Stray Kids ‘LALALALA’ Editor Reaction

I just, I can't even pause it I literally can't I want to, but I can't I did, but I didn't I really didn't want to pause it right there Sorry This is crazy, bro.
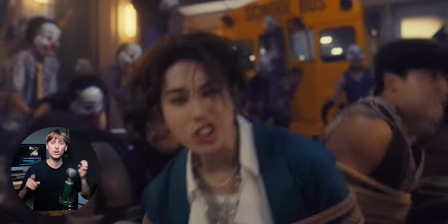They just build up tension. Everything you see and hear is just craziness all the time. Everything's just nuts.
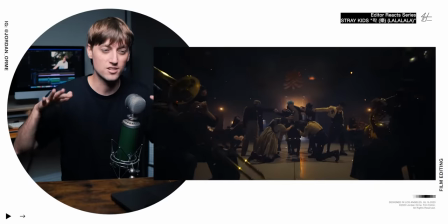And so they have this big, long section of just subdued shots of darkness, of quietness in the song.
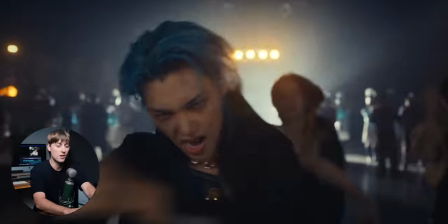You think the beat's going to drop? And then it does. They're teasing us. But then once the beat does drop, we get this crazy eye transition. And then the craziness has earned its satisfaction because we had contrast. That contrast created focus.
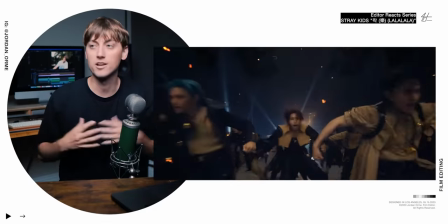And that satisfaction is now even better. It's like that first meal after you've been fasting. It just tastes so good for some reason
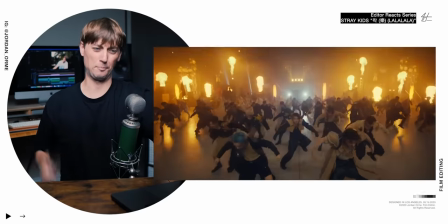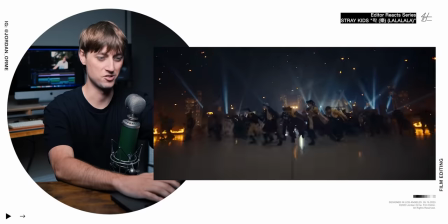This FPV drone is dope
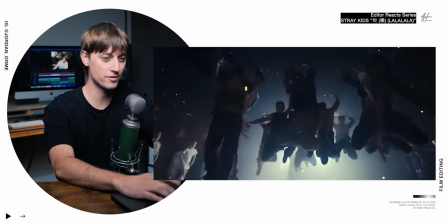Look at these like the background character matching that so great with the editing.
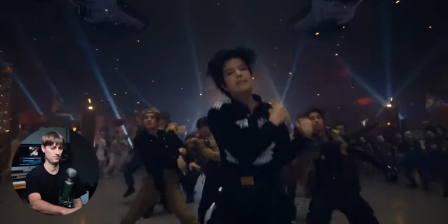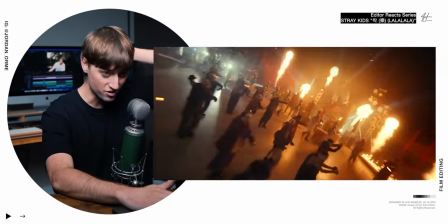Oh My gosh the scale of this
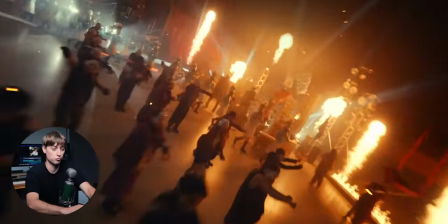These FPV drone shots are the most insane to me because this is really what this set looked like this isn't VFX They actually just did this.
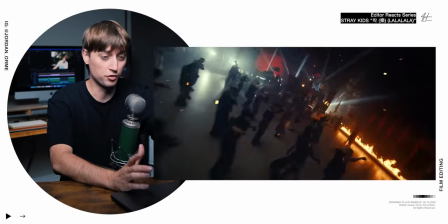This is wild and so they just flew a drone around there and be like hey This is everything that we did.
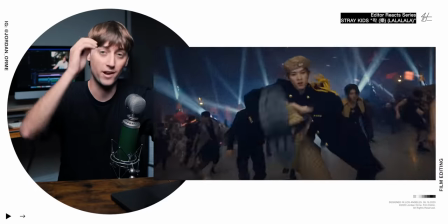That's a crazy shot
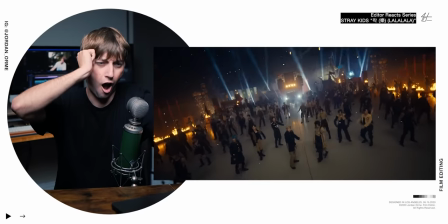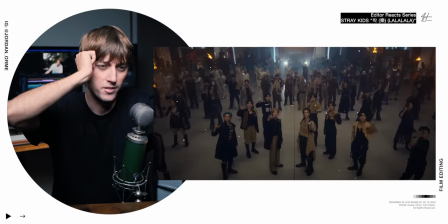Okay, what's happening
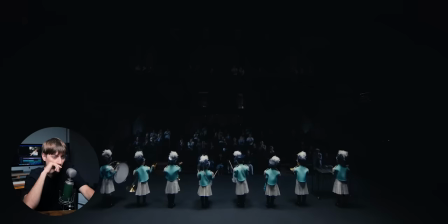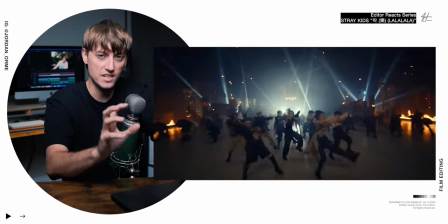What okay wait they do this crazy performance. It's like the most nuts thing you've ever seen in your entire life They pause they look
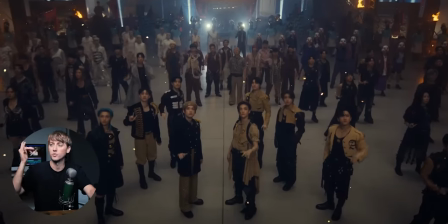into the abyss they all do the I love you signal Which I actually can't I literally can't do it bro.
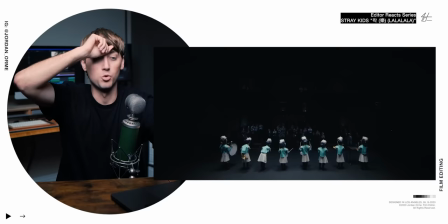Like this is the best I got It was all like a school recital performance. I love Stray Kids, bro!
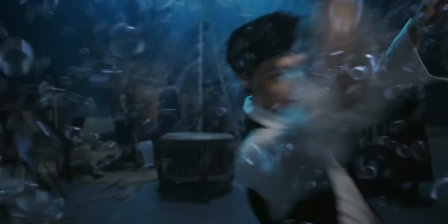We gotta go to the beginning now. So that first drum hit right in the intro, our boy puts up his hand and then we cut to the kid hitting the drum almost in the same motion.
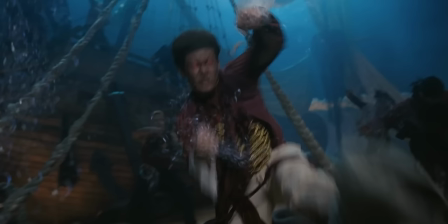It creates a really cool match cut. So the super evil creatures is actually stage fright personified.
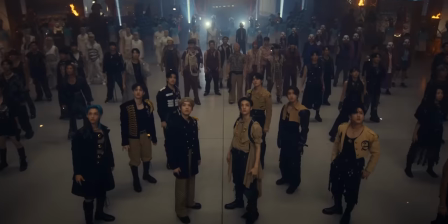So the kids are getting ready for their rehearsal, but they are nervous. But Stray Kids helps them overcome their stage fright and give an amazing performance.
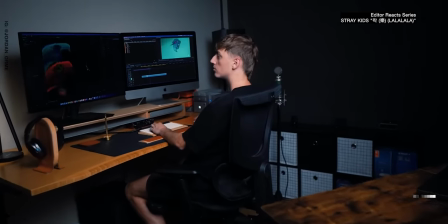Guess what's crazy? Did you know that the average person spends five hours and 41 minutes per day at their desk working? And the sad and phony part is that I'm an editor, so it's gonna be way more than that for me.
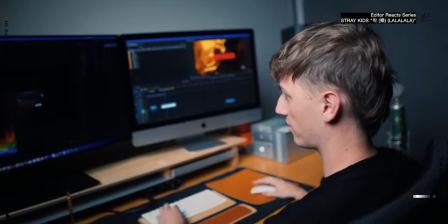Frick. Which is one reason why I reached out to Grovemade to help me create the most comfortable and efficient work environment while I'm at my desk.
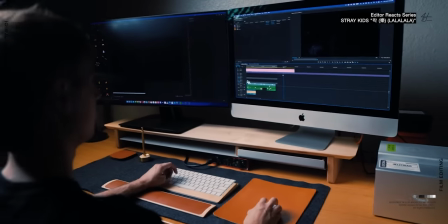They make some of the best desk accessories in the world, and here's what I got.
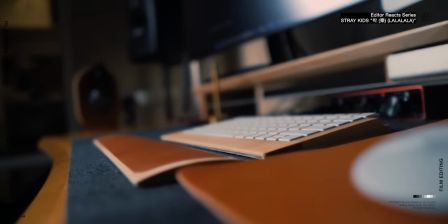I got a desk pad, a large mouse pad, a keyboard tray, and wrist rests. got to keep those wrists, you know, moving. I know it sounds bougie, but it actually makes a difference during those long edit sessions. I'm telling you, I got a large monitor stand to raise both of my monitors. So I'm not looking down while I'm editing, putting strain on my neck and back. Got to keep those monitors eye level.
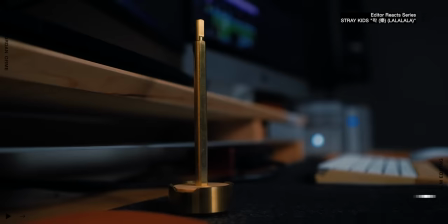It has a little tray, super cute. Lastly, I got a fancy gold pen and this stand for my headphones. So they're not floating around willy nilly all over my edit bay. Everything is custom designed using the best materials.
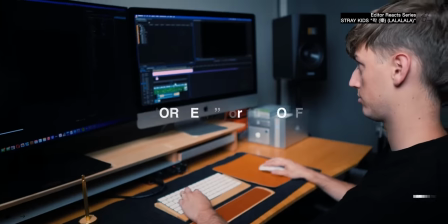It's an investment that is totally worth it. And right now you can get 10% off with code JORM10. So if you want to spice up your workspace, head to the link in the description. Jesus loves you. I love you guys. Peace.